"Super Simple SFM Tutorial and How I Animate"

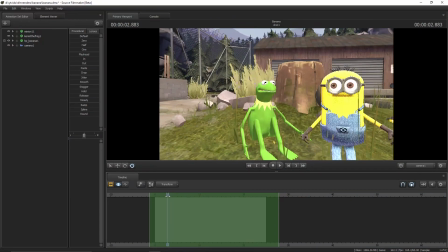Alright, so in this video I just wanted to kind of show you how I animate my videos.
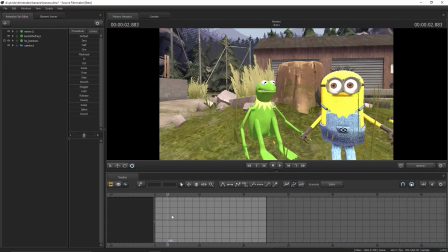It's pretty simple how I do it, but so let's take this video that I got so far. So let's look at all of the animation curves in SFM, and as you can see,
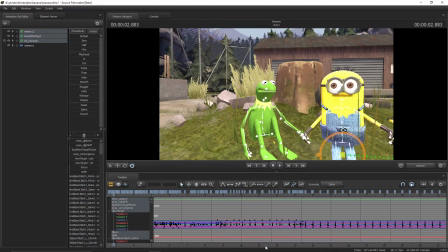this is a lot of stuff. This is just throughout the whole animation. It's just all cluttered. So let's look at the minion first.
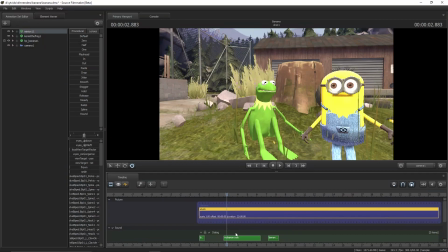So actually, let me mute some of these real quick, so then it's not all in the background. Alright, so
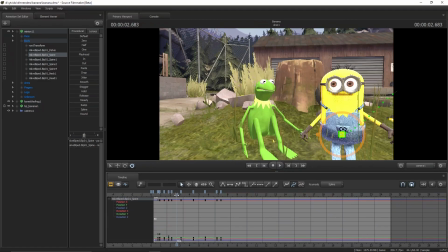let's just start off with how I did the movement of like him moving back and forth.
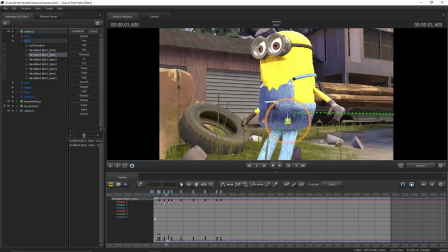I just kind of put random bits in there. As you can kind of see, it's completely random.
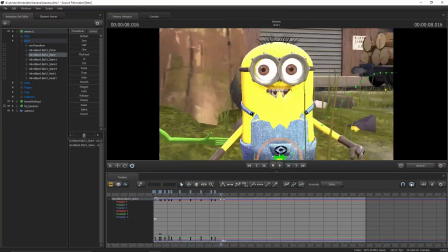Just move back and forth kind of as like an idle animation that you can kind of see there.
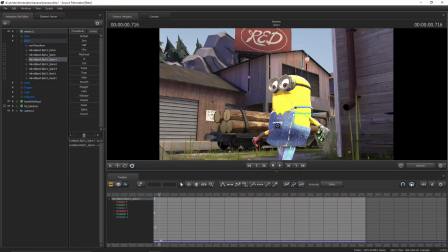And then I didn't do anything on the spine because you can kind of see it already does what it needs to do. And then on this part of the arm, you can see I started here,
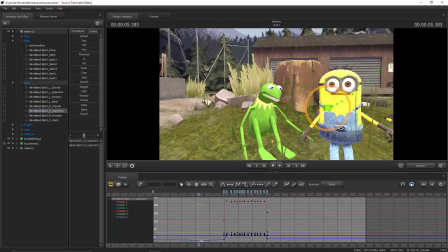so then it automatically makes an auto animation thing.
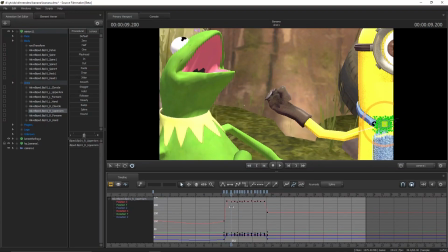But then when I go like this, I just had it just randomly move around.
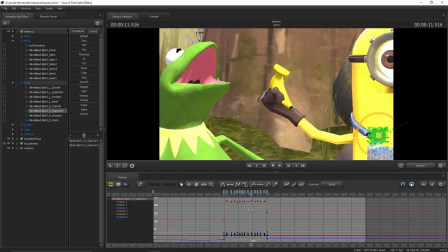Just made it look what made it do what I thought it looked best. And then let's look at the mouth movement.
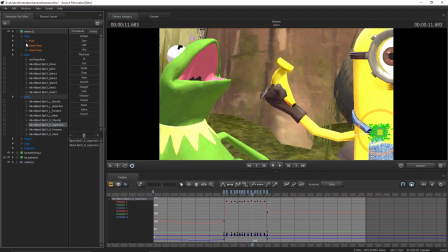So on this I just basically took over from Gmod, and it's actually kind of messed up. So I had to use the it is an unknown, yes.
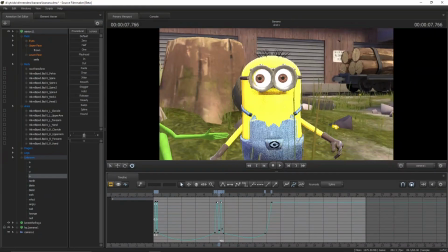So I had to use the O movement from Gmod, and I just put it in there as I saw fit,
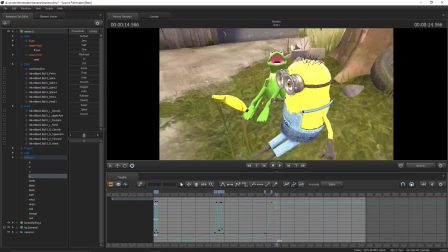and it automatically did all the stuff that I needed it to do.
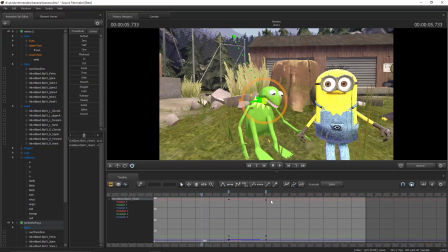And then let's have a look at Kermit's head, so Kermit's head, actually no, I did the neck, sorry. The Kermit's head doesn't,
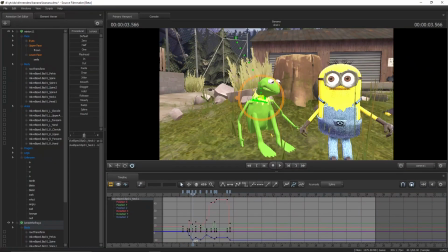I just moved it how I basically recorded myself moving my head as I talked, and kind of over exaggerated it. So then it's more like, so like when he was ready to say something basically sad,
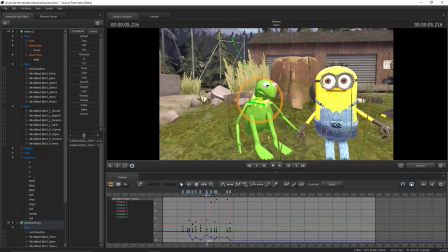I made him move his head down more, as you can see here, kind of. And then when he was more happy, or something crazy was happening, like if I go over to my work camera,
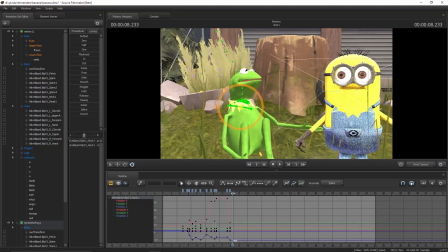you can see I had him angle upwards because he's gonna be holding the banana. And then basically I worked all the way up his spine to make it more of a fluid animation,
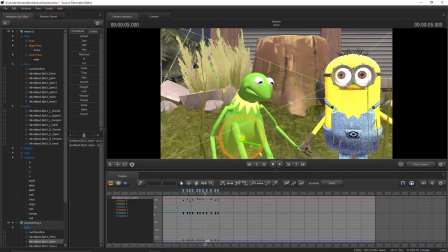and that's kind of like always what you should do in order to make it more, I guess, lifelike.
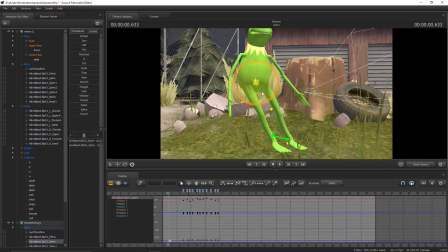But then as you can see, I took this and I just used the what's it called? Let me find it. So on the legs, I used the DAG utilities menu.
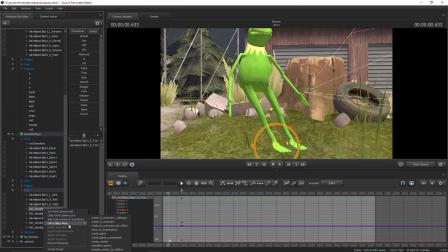That's like an add-on in the Source Filmmaker workshop, which is honestly really helpful for creating like IK constraints if you're having a hard time making this. And then I just kind of cheated moving him over here.
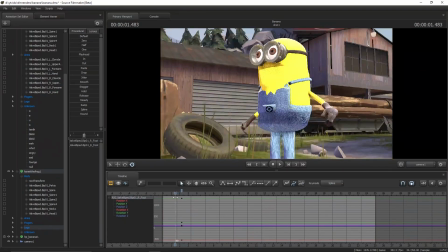As you can kind of see on the camera, I cheated him sitting down.
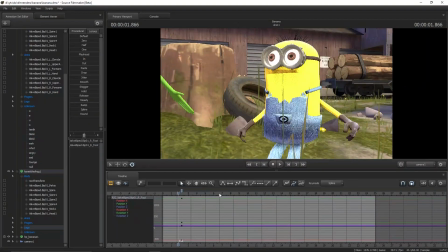That's kind of what I did with the minion too.
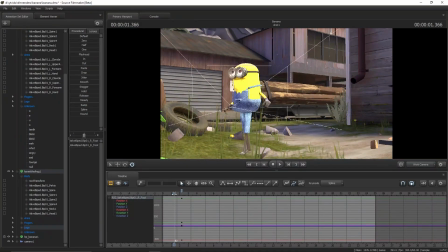So I actually had him, I didn't move the lower part of the legs, I just had him move like that. He doesn't actually properly even sit down. He just puts his legs out like he's floating down.
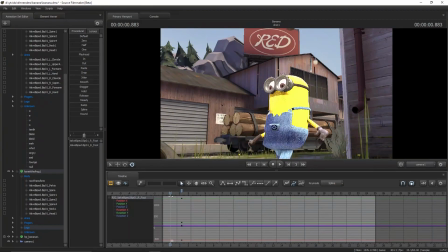But from the camera's perspective, you can't really see that well.
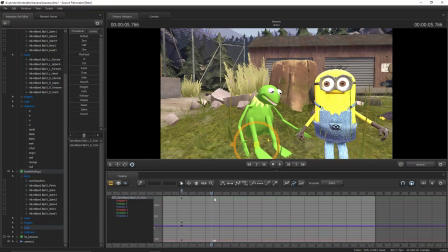So that's what you can do to take advantage of the camera.
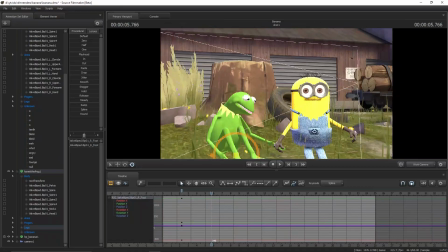And what I do is, let's say if I just move the camera over here to where the regular camera was,
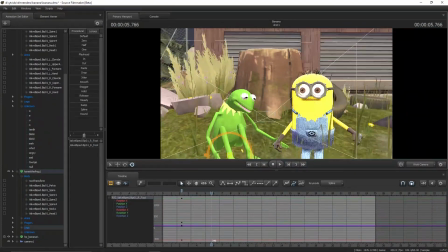the workshop camera to where the regular camera was,
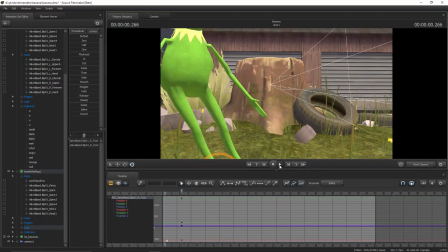you can kind of see how I use the camera for a lot of the animation,
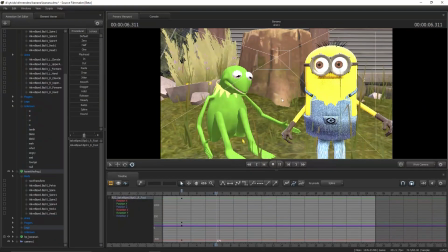because it looks extremely simple just without the camera movement.
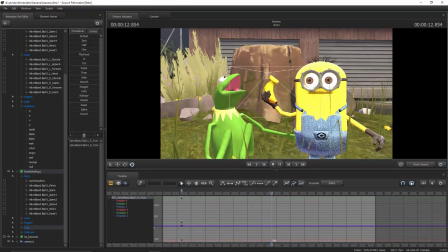You can see everything's like still around that, but you gotta keep it in the focus, so then that's all that's happening throughout it.
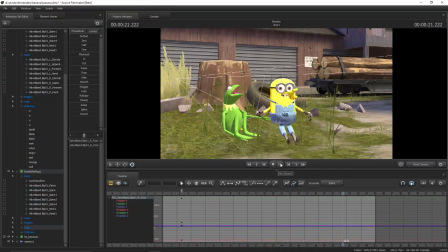So that's just taking advantage of the camera, and that's kind of what you can do to save time, because I made this whole animation in like 2 hours or something,
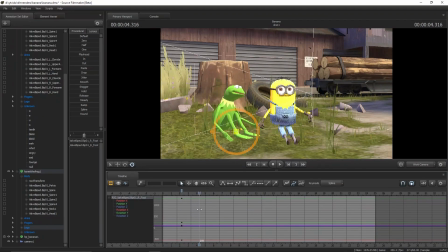and I was like really tired because I had just made another video before it, like the night before, sorry, and it was really quite hard to actually figure out what I was gonna do, but once I did, it made a lot of sense.
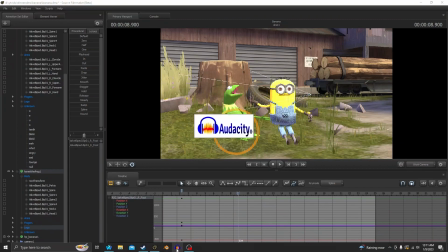And then what I usually do is I just use Audacity to record the sound clips, and it's really easy to use because I just bought my new mic as the time that I made this,
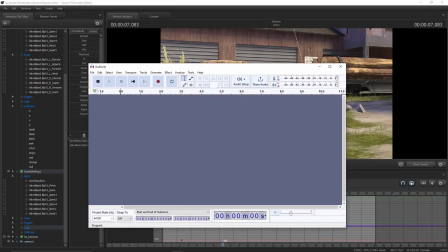so I took advantage of that too. It's just really easy to make.
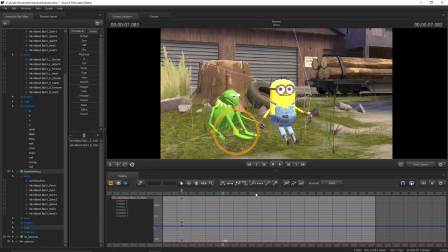So yeah, I hope that helped with some stuff. Here, just for an example, I can make a quick animation,
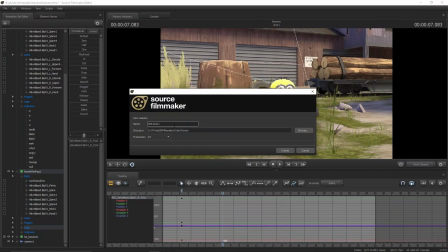and just to let you know, this is a little, I guess, hint to the next video. The next one's gonna be IDK bruh. It's gonna be kind of weird, but you can always like start off. I just have 60 FPS, so then it looks a lot more smooth. And I'm just gonna call it
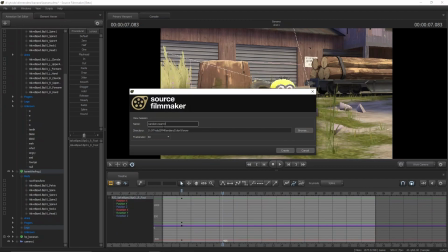random example, just for the purposes of this video.
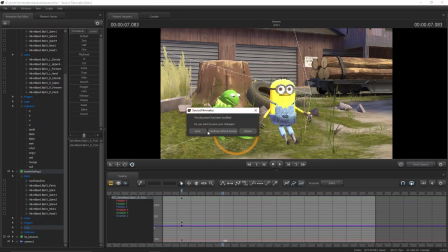So I can create this, and then I shall save that.
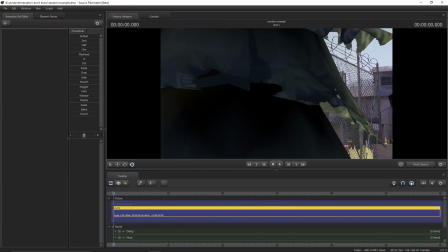And I already had a map loaded in, as you can see, because that was the one that I had on the previous one.
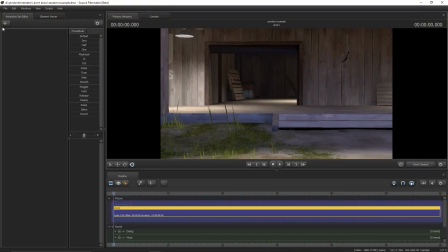You can move the camera around. And then let's just add a simple character real quick.
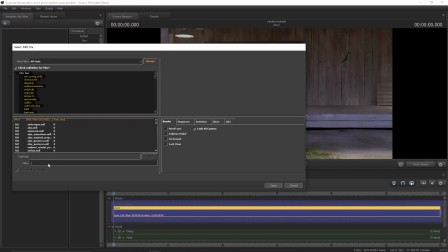Let's see. Let's look up Alex.
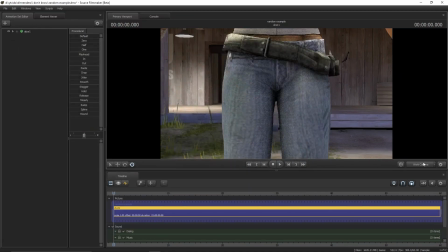Alex is, I'm pretty sure, included with the base thing. Alright, so let's move our camera back.
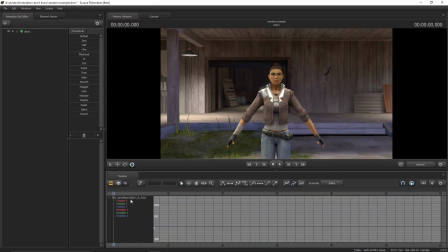Let's just do like a quick animation of Alex waving.
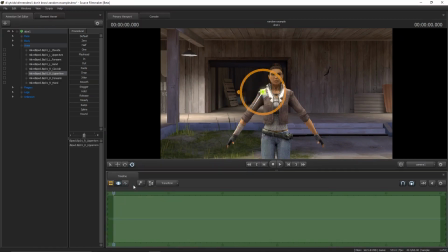So I always just go to the graph editor. Some people use, I forget what it's called. It's basically where you can do animation is a lot simpler,
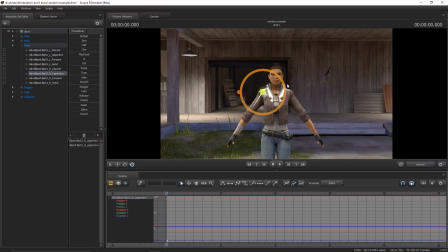but if you take advantage of the graph editor, it can be like really good. So it's just press M to start the animation, I guess.
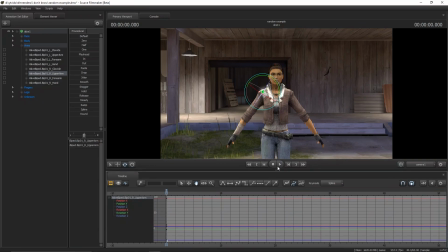Make a keyframe. You can either move along with the arrow keys, but sometimes I just play. So let's say I want to move the arm up. That kind of looks weird, so let's try
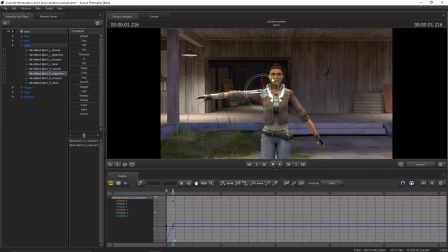going like that, because then it's a lot more natural to what your arm would actually do, because you can't bend your arm really upwards. That's kind of as far as it'll go, so you kind of want to go a little more naturally anyway.
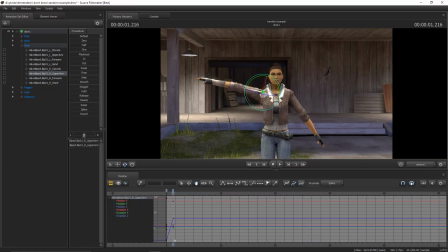But if we just go like that, you can see real simple animation right there. And then what you can do is actually move down the arm.